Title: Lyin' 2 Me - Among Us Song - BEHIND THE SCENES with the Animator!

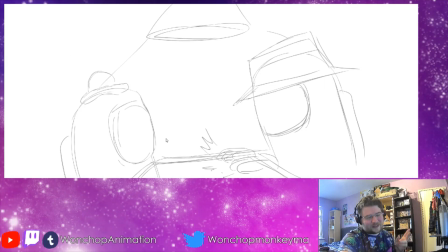(4:10)
And here's good old pointing. So, interrogation scene, egg. Yep, and that's about the same. Yep, that's the same. Yep.
Don't go lying, don't go lying.
Being me, I had to get in another Mad Rat Dead reference.
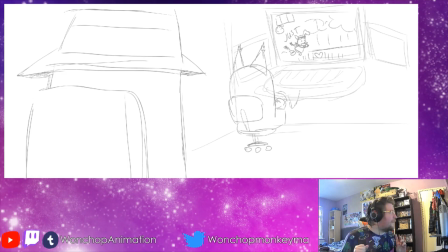(4:23)
This time, I actually showed off a game that has the same gameplay as Mad Rat Dead,
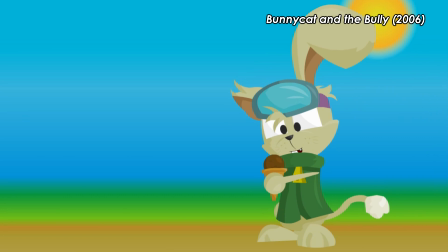(4:30)
but instead features my original furry OC called Bunny Cat.
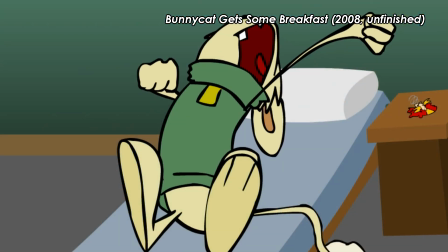(4:35)
It's something I created like ages ago for like a character design contest on DeviantArt or something.
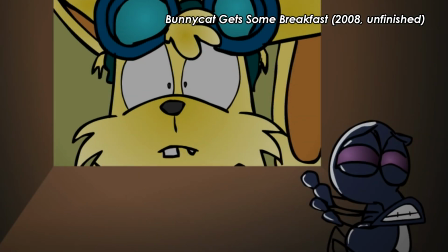(4:43)
Made a few things with him and then didn't really touch him again, but I do include references to him every now and again. Sneaky. Yellow equals egg. Yep. Oh no, he's found a dead body!
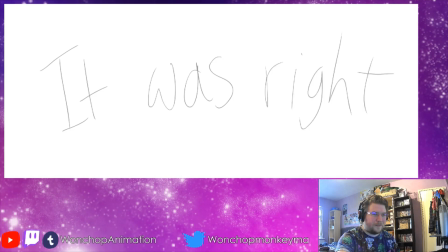(4:57)
So yeah, this bit I was gonna do like how they introduced the class trials in Danganronpa, but I decided just for the sake of easy copy pasting I would just reuse the body discovery bit and just recolor the things.
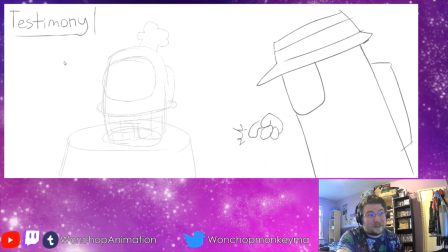(5:13)
So yeah, more clicking, and as the astute of you may have noticed, the testimony bit is taken from Ace Attorney.
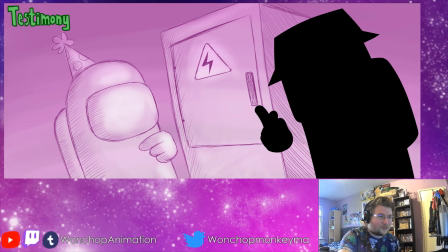(5:19)
So yeah, these flash stills were done in Clip Studio Paint as well, just because it's easier than figuring out how to draw the rooms and stuff.
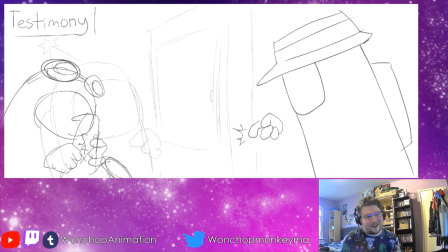(5:27)
So my original plan was to have a sort of like a guy playing the saxophone when the saxophone kicks in this bit, but I realized that saxophones are probably a pain in the ass to draw, so I just ended up cutting them out. Egg. Oh yes, you know I had to get in the breathing bit from the last video. Why does CG5 like to go into his songs anyway?
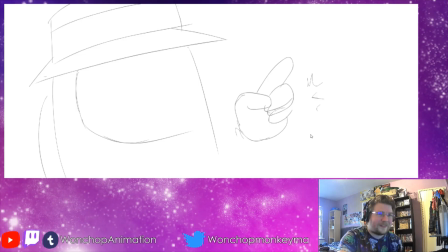(5:53)
I understand that, but it does make for good visual gags. This one I wasn't really sure what to do in terms of making it interesting, so what I did was I recycled the finger snap animation and then
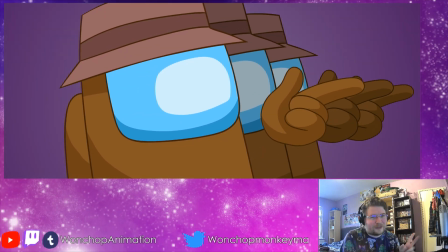(6:07)
just sort of like made 3 of them to tie in with the triple check lyric,
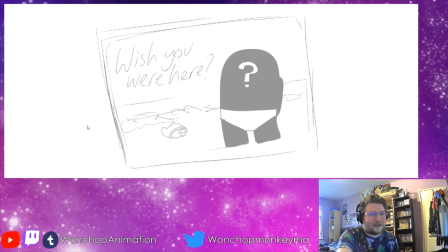(6:12) I am the smarts.
And then postcard, yeah, pretty much the same, except I replaced wish you were here with wish you were this, pointing to the dead body.
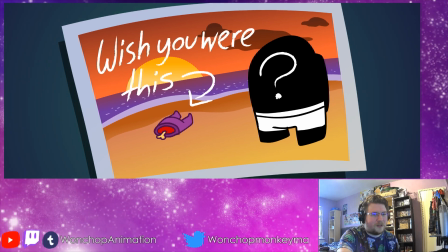(6:20)
And I also made the body purple because I hadn't used purple in the end.
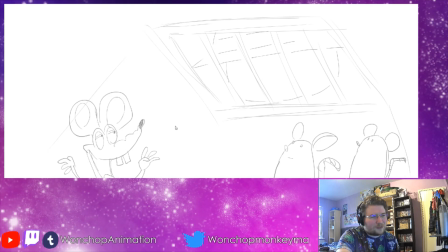(6:25)
So more rats again. This one is from a British board video game called Rap Rat.
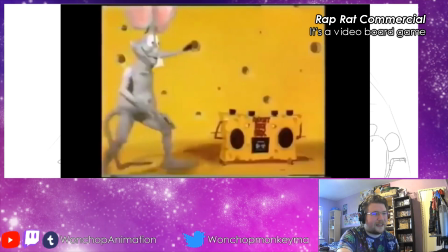(6:32)
I forget if I've actually played it myself. I was definitely more into the Star Wars Next Generation video board game.
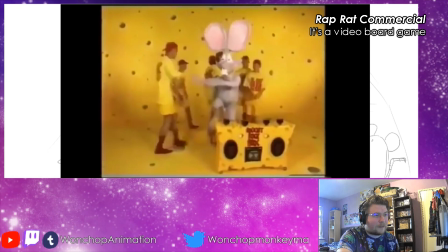(6:39)
I was too much of a wuss to play Atmosphere, but sort of like, yeah,
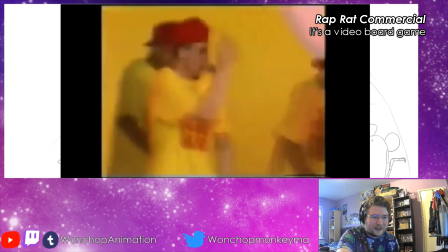(6:43)
Rap Rat is a video board game, and you have to do what he says because he's Rap Rat and he's the boss.
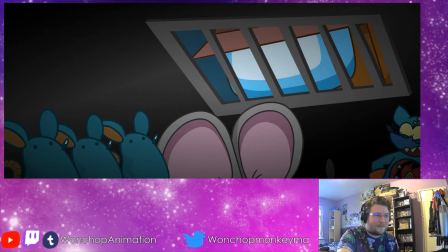(6:50)
And I just added a bit in the final where Mad Rat is still then just wondering what the heck he is.
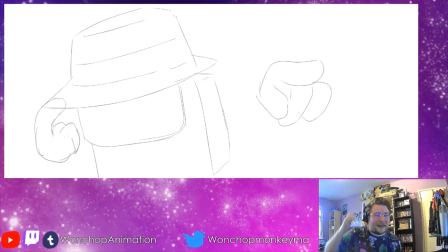(6:57)
More recycled animation! Yay! So I did kind of flip the animation in the storyboard, but I decided that not to do it in the final because it would take a bit too much tweaking. But what I did add was the little beans showing up at the blah and whoo bits just for visual variety.
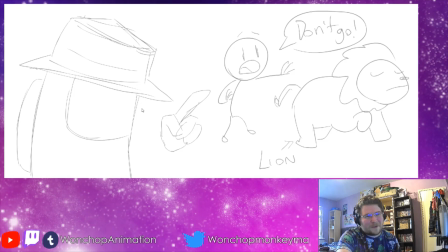(7:19)
Yeah, so I was going to make a big pun about don't go lion and don't go lion and maybe work in a Henry Stickmin reference, but I decided not to, again, for the sake of time. Oh yeah, so here we go.
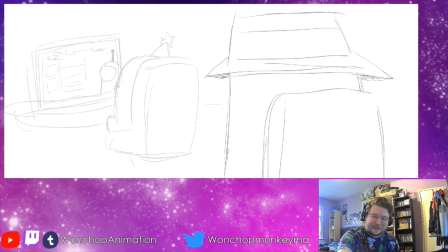(7:34)
Yeah, I'm a simp for VTubers, specifically one called Pikami,
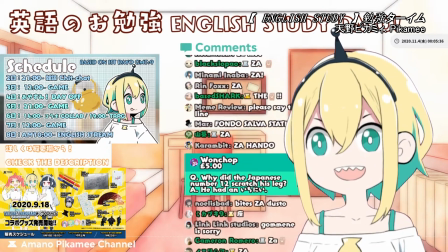(7:39)
who is a half Japanese, half American VTuber, and her streams are absolutely hilarious.
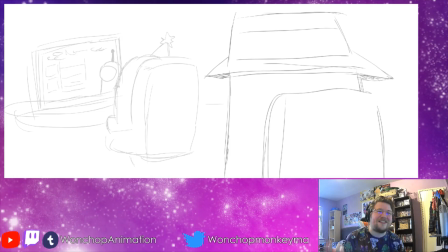(7:45)
And what's pretty funny that I only just realized today is I make it so that
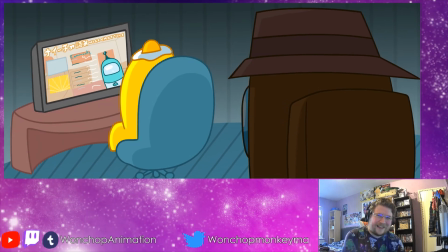(7:52)
Yellow the Egg is watching the Pikami stream,
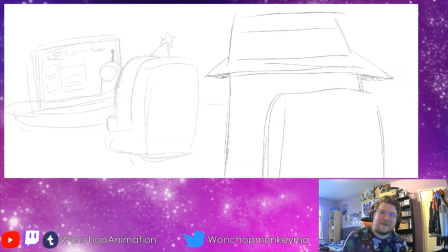(7:56)
and I realized watching Pikami's Among Us stream today on the 23rd of
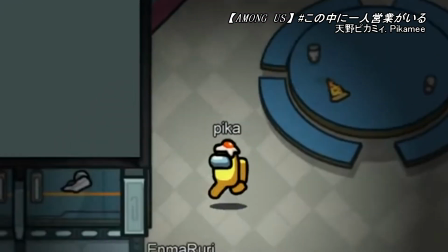(8:01)
November that she actually plays as the yellow with a fried egg on her hat.
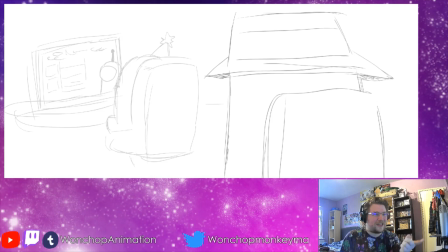(8:07)
Yeah, that was an interesting coincidence. As you can see, it's the pink party girl in the animatic, but, you know, spoilers.